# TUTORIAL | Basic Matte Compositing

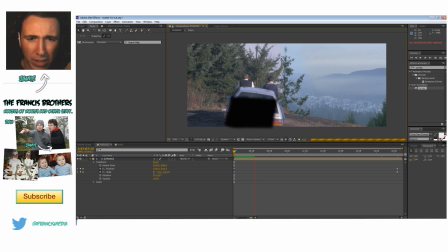12:24 I mean, there's a little bit of color differences on the blend, but other than that, it's looking okay.
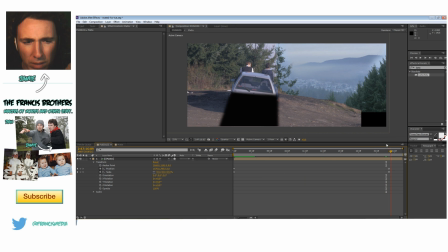12:31 That's basically your shot. We've got this missing stuff here. This is actually interesting. While shooting this shot, this is a little trick.
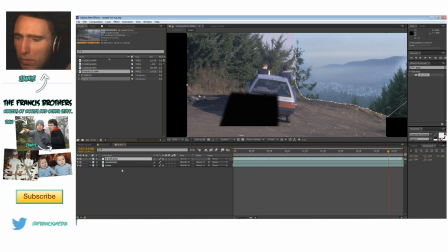12:42 If you go to the Junior and Greg shot, I'm just going to put it here and solo it.
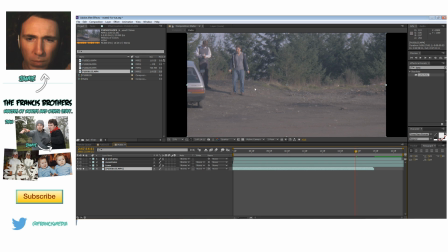12:47 But if you go to the end of the shot, you can see I kind of wave the camera around to get this extra information here.
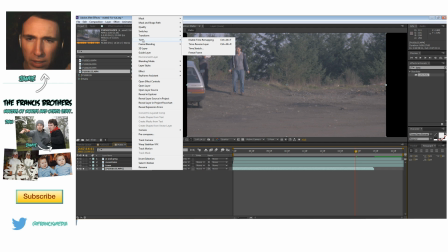12:55 And what we're going to do, I'm just going to actually again turn this into a still frame by
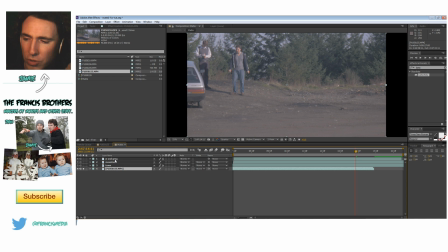13:01 this is the same file as the Junior and Greg stuff, but I just put it down here,
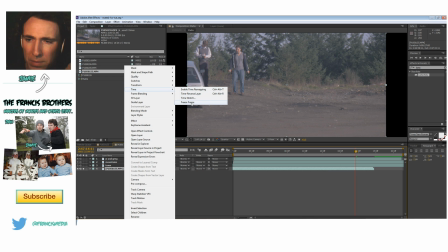13:05 soloed it, looked for the frame I wanted, and then I'm going to right click and I'm going to go time, and I'm going to freeze frame it, and it actually creates a still frame of this.
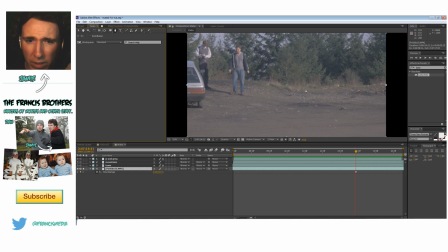13:13 And then just right from there, I'm going to make a quick mask here, really dirty. I just want this little extra information here of this dirt. It'll all make sense here soon.
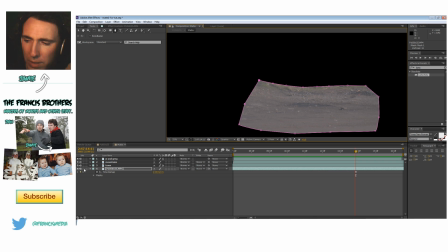13:24 So I'm going to unsolo it.
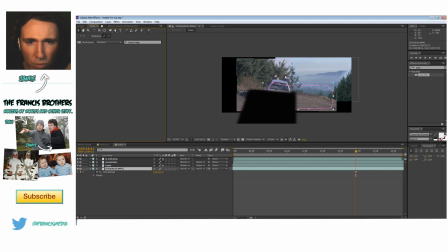13:30 Unsoloed it, and there it is. It's actually underneath here, so I'm just going to be moving it. I'm just going to be moving it down here a bit, so it lines up with the car. So I'm actually going to put it on top here. Line it up with the car bumper, so it sort of lines up. It doesn't have to line up perfect, but
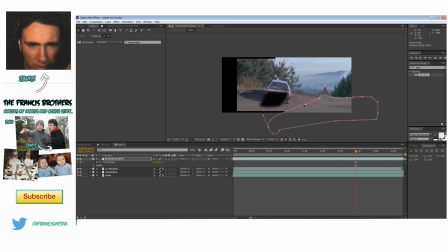13:52 it's somewhere around there, I think. And then I'm going to blend it quite a bit.
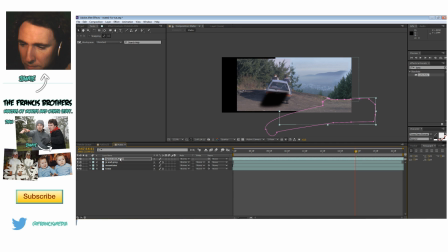14:08 I'm just adding a little bit of extra dirt here, and then there, I'm just going to have it like that.
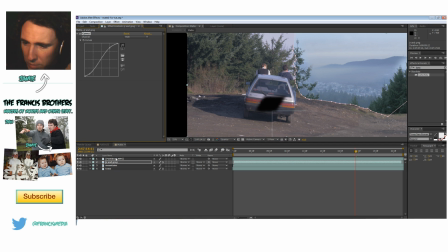14:15 And because I had that little curve on it, I'm just going to put that back on there too. So we've got this sort of like cheated a bit by adding a little extra dirt from the actual shot. It's just off the original shot. So just going to add that dirt.
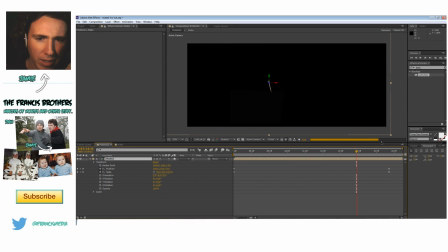14:34 There, got a little bit of extra dirt in there. So it just has that little extra information so you can pull the camera back a little bit further.
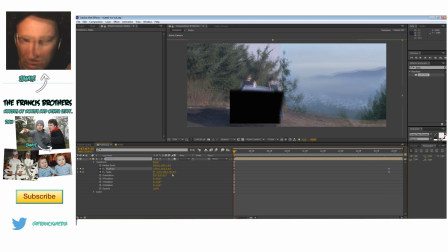14:41 So what we'll be doing now is adding a color grade to this.
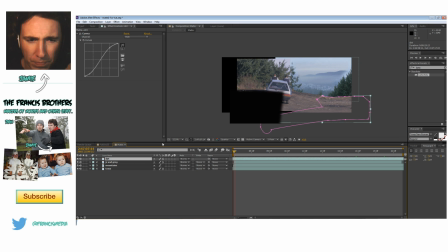14:45 I want to integrate the shots a little bit better. So I got my dirt and my Junior and Greg. Those are the same day and everything. Mountains were shot on a different day, and the town was shot on a different day.
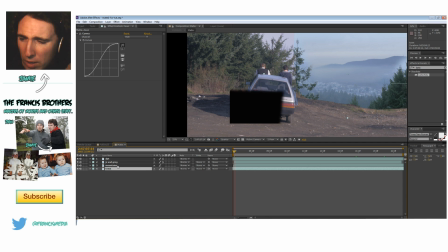14:56 But the mountains and the town look very, very similar. So I'm going to basically have Junior and Greg in the dirt as one. I'm going to treat it as one shot, and the mountains and the town as another separate shot. So basically 2 shots instead of the 4 we have. So what I'm going to do is I'm going to pick the town, and I'm actually going to...
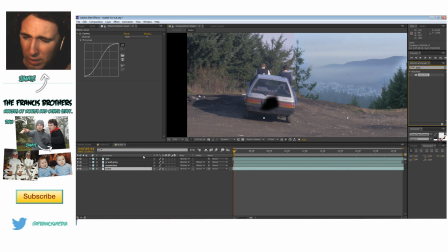15:15 No, sorry. I'm going to pick... This is all totally up to you, but I'm going to change the color of Junior and Greg shot and then base everything else off that color.
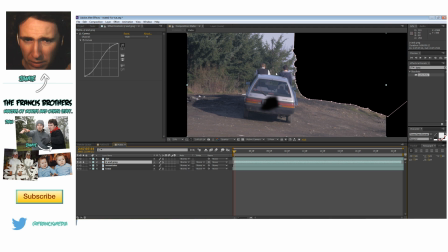15:25 And so what we have here, I'm just going to isolate just the shot we have. So this is just Junior and Greg. And I'm going to reset our curve little... we just darkened the curve earlier just to see what we were doing. But now I'm actually going to start making it look like something.
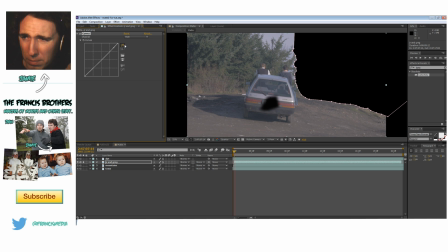15:41 I have 2 tutorials now on how I color grade, but what I'm going to do is do a quick version of it. I'm going to make this shot actually as dark as I can go.
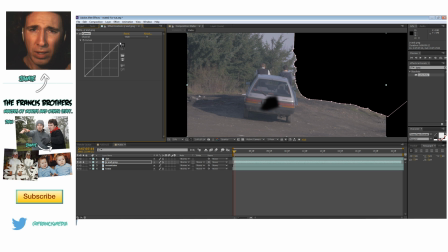15:53 I wanted to make it look either like really early morning or like just before like the light goes down.
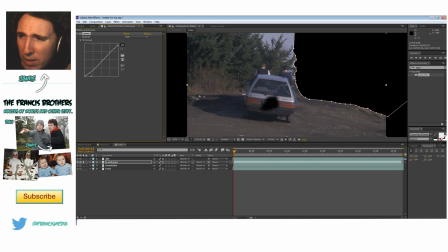16:02 Basically as dark as I can go without making it look ridiculous. So I'm going to turn the dark right back down.
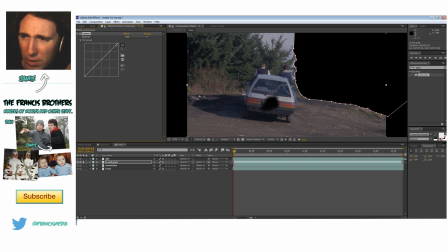16:16 So I'm just kind of arbitrarily just changing the RGB here, and then I'm going to go into different individual colors and take the red down a bit. Kind of make it a little bit cooler looking.